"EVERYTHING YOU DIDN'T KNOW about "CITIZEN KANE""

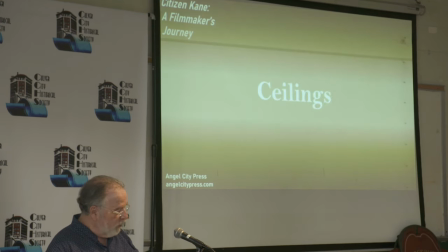And then, of course, add to the deep focus the goal of showing ceilings in many scenes. Showing the ceiling of a set was typically not done at the time because most of the lighting for the sets came from the rafters of the stage. Again, showing ceilings was not a first.
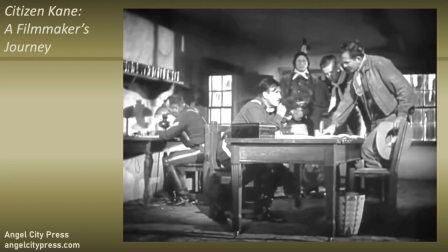Here's a scene from Stagecoach shot two years before Citizen Kane and you can see the John Ford directing John Ford one of Orson Welles idols using the ceilings
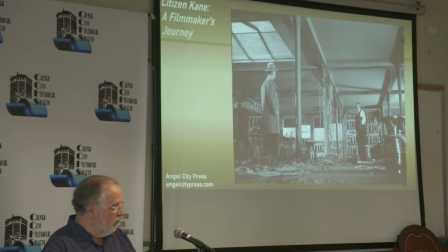but for Citizen Kane the key was how the ceilings were used for a start in real life you see ceilings so showing the ceiling makes
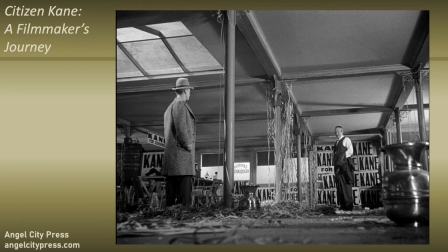any scene look more real and they just shot with lighting from the front with all those broadside
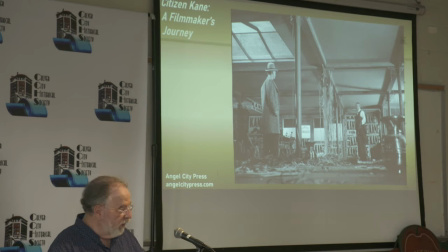lights that were used for Technicolor and in Citizen Kane each ceiling looked different. They were marked with skylights, like this one, or shadows, or decorations to increase the realism.
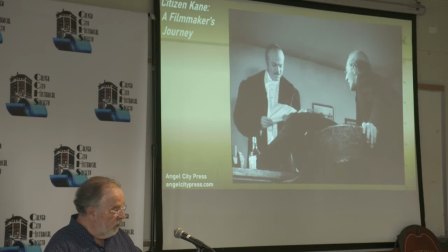And by including ceilings, Orson Welles could shoot from low angles.
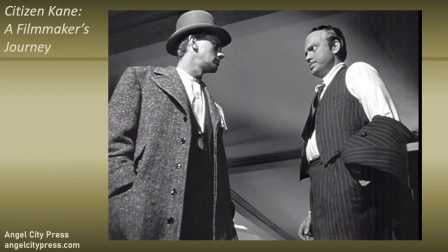And low shots became just one more tool in his creative arsenal. So this is very low.
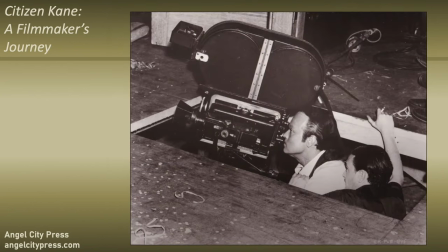Some, including this shot, some of the, the fact this shot was just this,
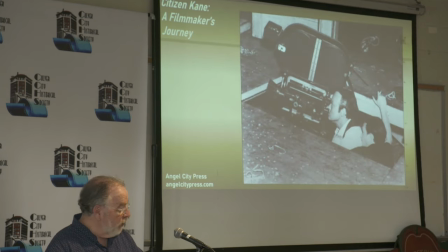was shot like this, were so low that the crew cut through the floor of the set.
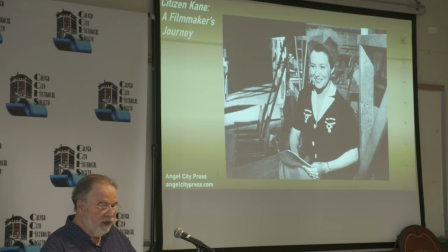Here's Ruth Warwick, who plays Cain's first wife. She's next to a section of set over here that was deliberately built,
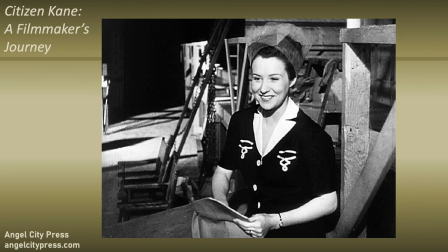elevated, so they didn't have to cut through particularly, and you didn't have to crawl down into a hole.
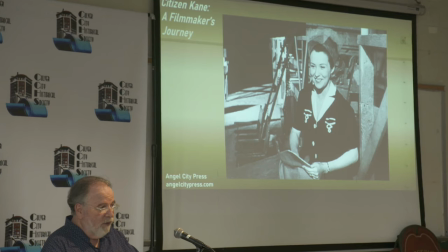This was used to accommodate Wells' low shots.
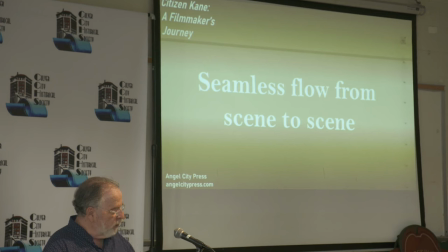One of the other elements of the visual plan, it was just as important to the plan to create a seamless flow, storytelling that moves effortlessly from scene to scene. And when you go home tonight to watch Citizen Kane, you can see practically every scene has seamless flow of one kind or another.
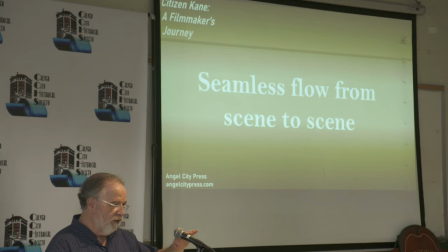A couple that we'll show here in a minute. A couple just beautiful dissolves that work very well from shot to shot. So what does a seamless flow help? For a start, it creates graceful transitions that help move from one's idea to the next.
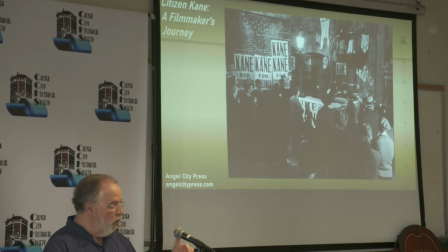So here's how a graceful transition illustrates in one second that creates the idea of how Kane's campaign for governor grew from nothing to power politics on the biggest scale. So we've got Jed Leland, his best friend, campaigning in a back alley with five people standing there.
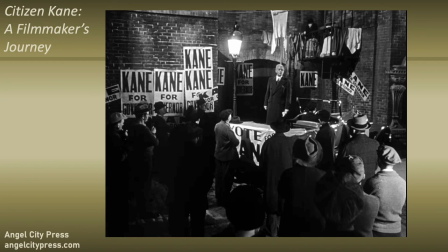And Leland is talking about Charles Foster Kane, friend of the working man, who entered upon this campaign, dot, dot, dot.
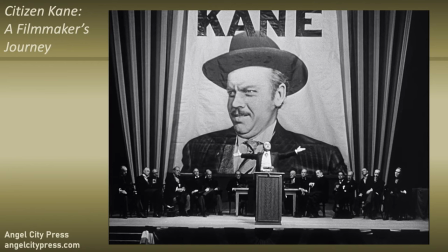And we had cut to Kane himself saying, with one purpose only, and then talking about the campaign.
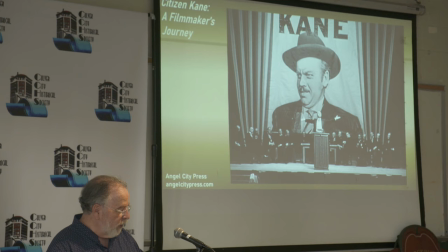So in these two shots, we see Kane's power grow from the small grassroots effort to big-time politics.
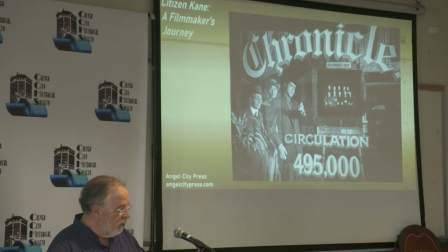The seamless flow was also used for another goal, to create inner ways of ways to show the passage of time. So here's the goal. How do you show Cain's success in building up his newspaper simply by moving one scene to another? So this is Cain, Bernstein, and Leland's first day on the Inquirer, and they go look at the competition.
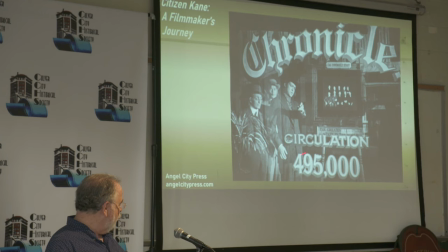And Cain's saying this is a great idea for a newspaper, 495,000. And Bernstein says, well, Mr. Cain,
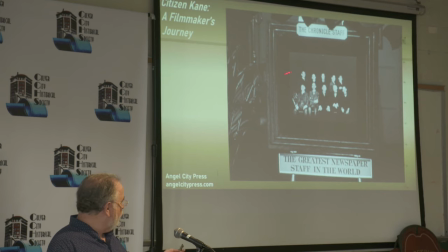there's a reason why the Chronicle is a great newspaper because they've got the greatest newspaper staff in the world and it zooms in on this photo which is right here
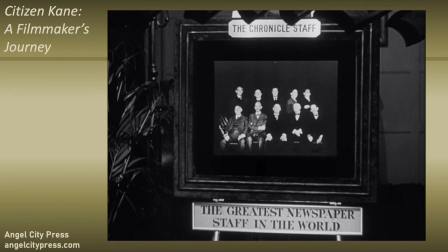and they say the greatest and Cain says the greatest newspaper staff in the world well and what we see next is that photo
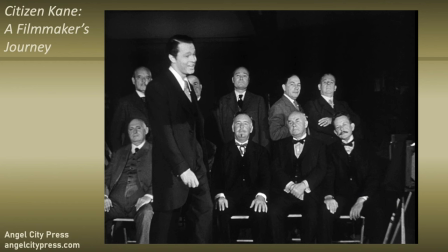dissolves to the same photo being taken six years later when all these people now work for Charles Foster Cain at the Enquirer
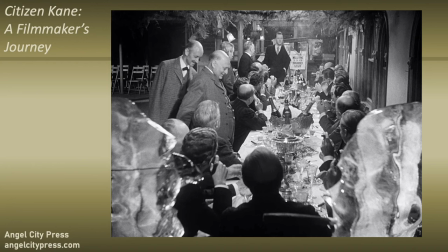and then they're all going to the party celebrating the fact that the Enquirer now has the biggest circulation in New York.
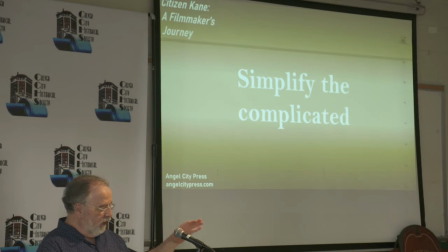So the seamless flow in Citizen Kane also illustrates one of the great strengths of the film, which is how Wells took complicated ideas and translated them in only a few minutes or a few seconds of film.
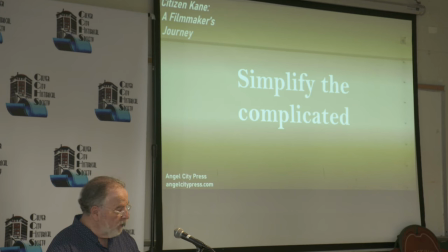For example, and this is one of the most famous scenes in Citizen Kane, how do you show the collapse of a marriage from start to finish in just a few seconds?